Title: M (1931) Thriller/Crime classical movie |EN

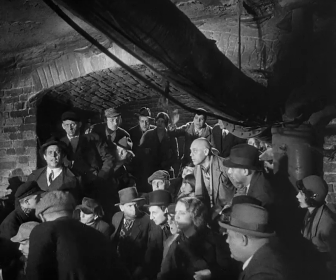107:36 What Lorre's monologue does in many ways is, of course, a restaging of the crime in front of the others.
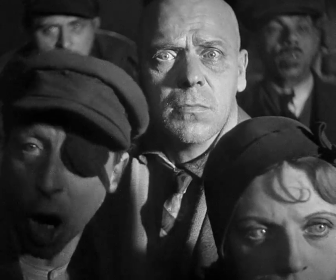107:44 It's basically a public revisiting of the crime in order to
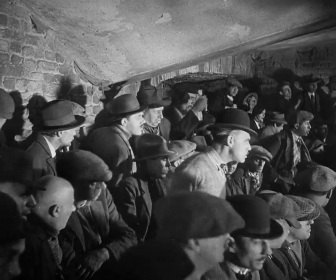107:49 reclaim the moment of the original trauma being having to kill in the war, even though he did not want to.
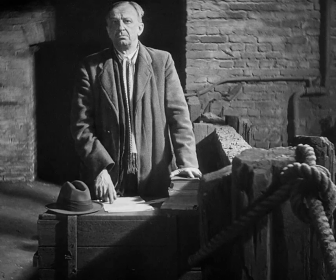107:58 Sigmund Freud has an interesting passage in
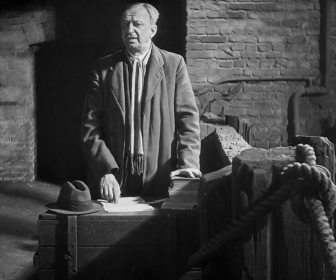108:01 1918 where he says that the peace ego and the war ego are worrying.
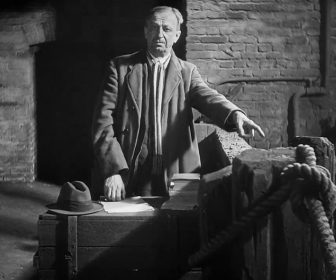108:08 The peace ego says, I do not want to kill, and the war ego says, I have to kill in order not to be killed.
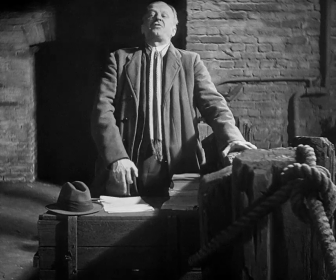108:14 And that kind of double bind leads to breakdown.
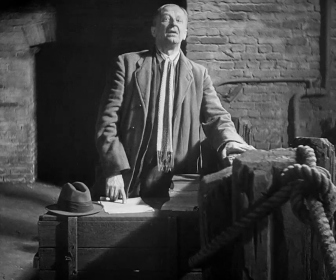108:18 In a way, one could say that Lorre reenacts this double bind, this trauma.
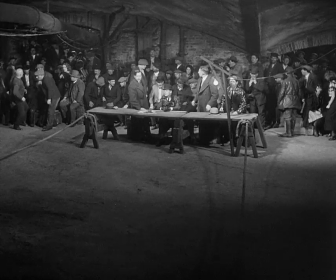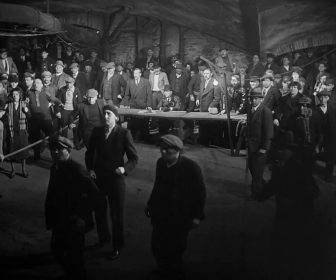108:31 Again, this expressive use of off-screen space,
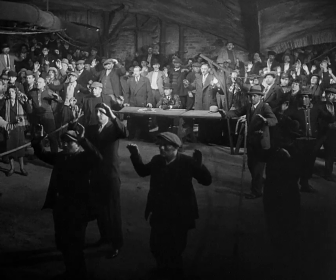108:35 a reaction to something or someone we don't see, but in a sense whose presence is palpable.
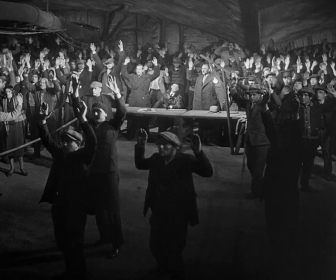108:41 Even the otherwise powerful shrinker is forced to raise his arms in the end.
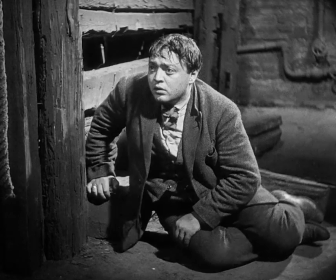108:46 Yet another arm, another hand, and a disembodied force
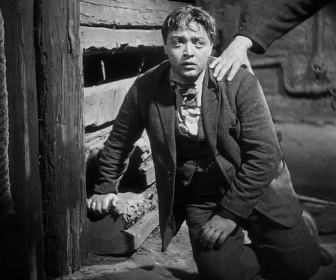108:52 cut to another space and to another court and yet to another judgment,
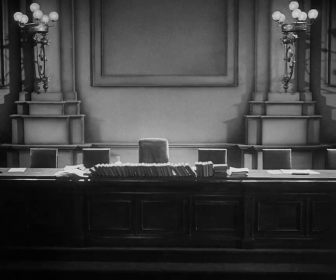108:58 a judgment that will be pronounced but in a sense will be
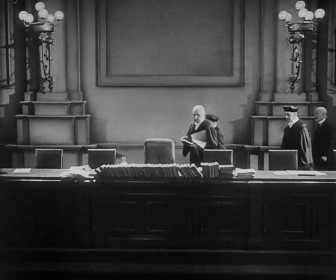109:03 passed in a way that is not audible for us except by inference.
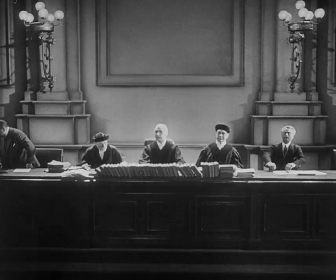109:09 We are, as in Kafka, once again before the law. The film began with mothers waiting for their children.
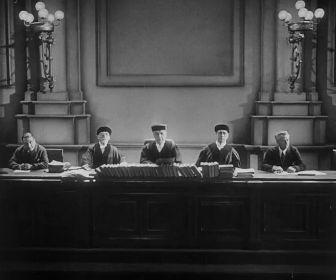109:16 The film ends with grieving mothers, a threesome, a kind of ironic reference to the three fates,
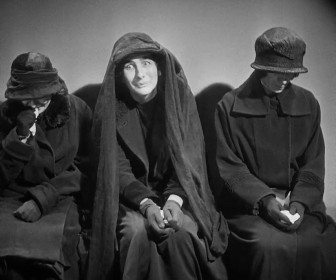109:23 except these women are victims of fate, of a social destiny, and that social destiny is one that involves a larger social unit,